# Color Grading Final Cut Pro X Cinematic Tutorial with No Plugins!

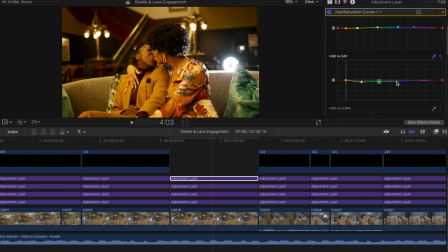[12:26]
Maybe make a point right there. Saturate the blues a little bit. Yeah, a little bit of the purples. It's looking really good already. Now let's go to hue versus luma. So we're going to be affecting the luminance of each hue.
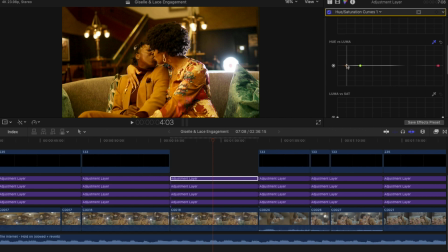[12:41]
So again, go to the skin tone. I'm gonna make a point right here, the red. If we drag it down, you know, everything that's really orange gets darker. If I bring it up, it gets really bright. The green point, I'm just going to drag it down a little bit. I don't want that pillow to be so bright.
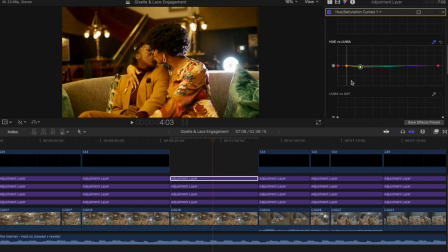[12:58]
And since they're more in the orange, just by lowering this, it makes the orange pop more. We'll bring that blue up a bit. So luma versus saturation, again, we made our point on our skin tone.
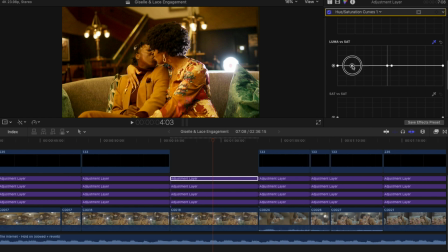[13:13]
I usually just go and like separate this because this is the brighter side of the image. So as you can see, automatically the image and their skin tone starts to pop, really add some nice light to it.
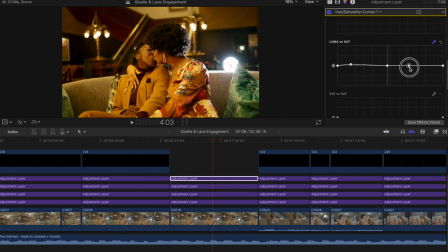[13:25]
Let's drag this point over here. And we can see this is more of the shadows. I can just bring the shadows just down a little bit. And then this, look at this. Look at the difference between right here and then right here. Look how it affects the image.
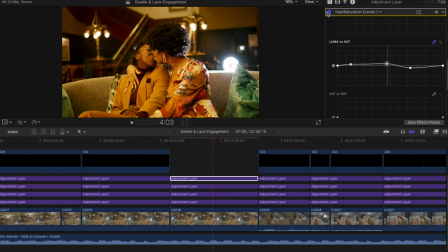[13:40]
Boom. Let's see what that looks like. Everything that we've done up to this point. Look at that. Wow. It's subtle, but it makes a big difference. And then lastly, saturation versus saturation. Drag on the skin tone.
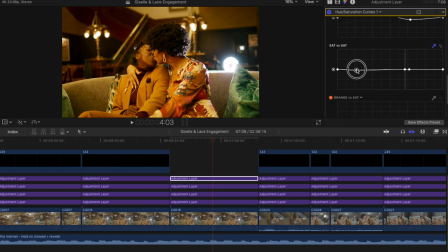[13:57]
Let's make a point over here. And we're just gonna do this by. So the hue versus saturation curve, you can just think of it as the cherry on top.
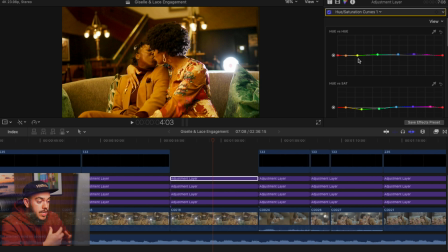[14:16]
You know, you're affecting the saturation of different hues, you're changing the hues, and you're really making things pop that you want to pop.
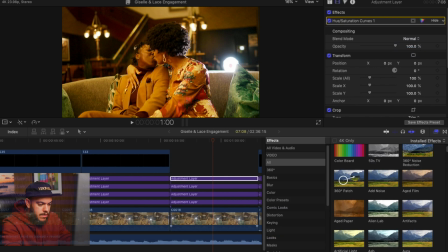[14:23]
And if we want to do one last thing, I'm going to add a vignette. So let's add a vignette right here.
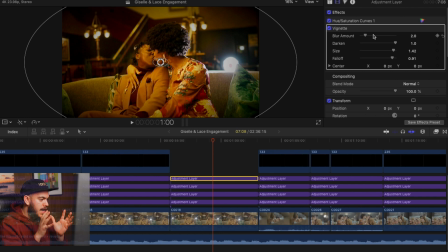[14:29]
So the vignette is just really going to make the sides a little bit blurrier, a little darker, and subtly make the eye automatically go focus on what we're focusing on here in the center of attention, which is the couple. So let's add a little bit of blur. Nothing too crazy.
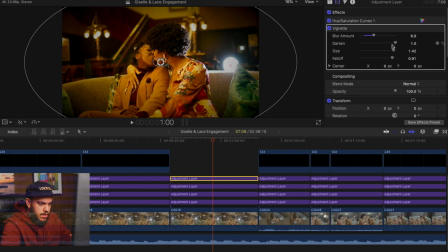[14:45]
maybe like 6. We can definitely not have this as dark. That looks kind of good. The size of it, we don't need it that big.
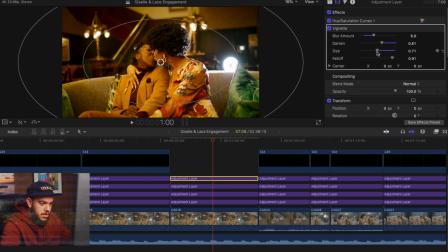[14:58]
We just need the roll off to be just a little bit. That looks pretty good. And then the fall off, we just want it to be subtle. We don't need something that crazy. So let's see what that looks like. Oh, that looks good. All right, so let's hit that off real quick.
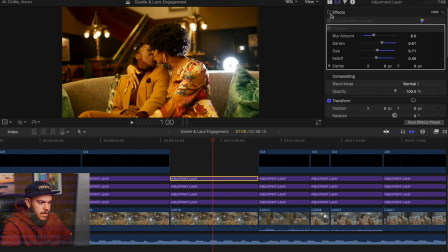[15:13]
Boom. Big difference. And let's turn off the vignette and the hue saturation curves, and then boom.
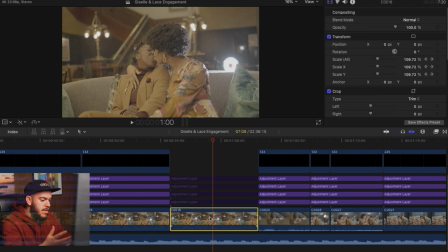[15:21]
So this was our starting image, shot in S-Log 3, very flat profile. And then we added that transformation LUT, boom. It brought the colors back to a Rec.
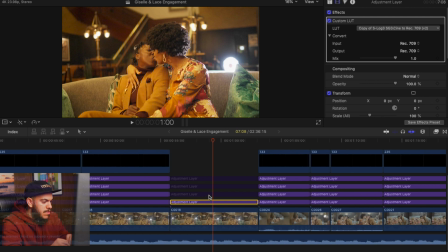[15:34]
709 workspace. Obviously the image is still pretty flat, so we went and balanced the exposure. That looks pretty good. Then the color curves are where we made the biggest difference, because we added that contrast and we balanced our shadows and our highlights kind of where we want them.
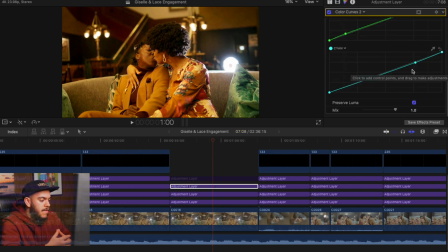[15:51]
So that looks amazing. The second color curve, we wanted to affect the tone and the contrast of individual colors in our image. I wanted a little bit more green in the shadows and some cyan in the highlights. That's just my personal preference.
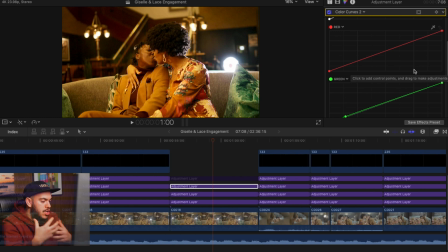[16:03]
And it's also where you visually want to create or construct the look that you have in mind for the final image, or what the client kind of visioned. So that's what you really are intending to do in the color curve.
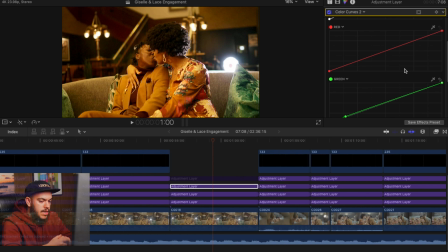[16:20]
Again, it's like the tone curve in Photoshop or Lightroom. It's where you make the biggest difference in your editing process.
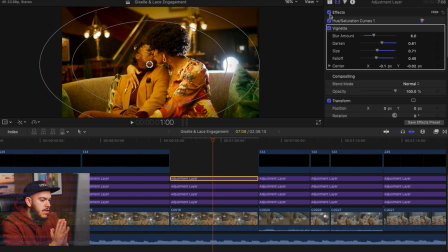[16:26]
And then our last adjustment layer is our hue versus saturation curve. And just for fun and giggles, we added a vignette just to really bring the center attention to the couple.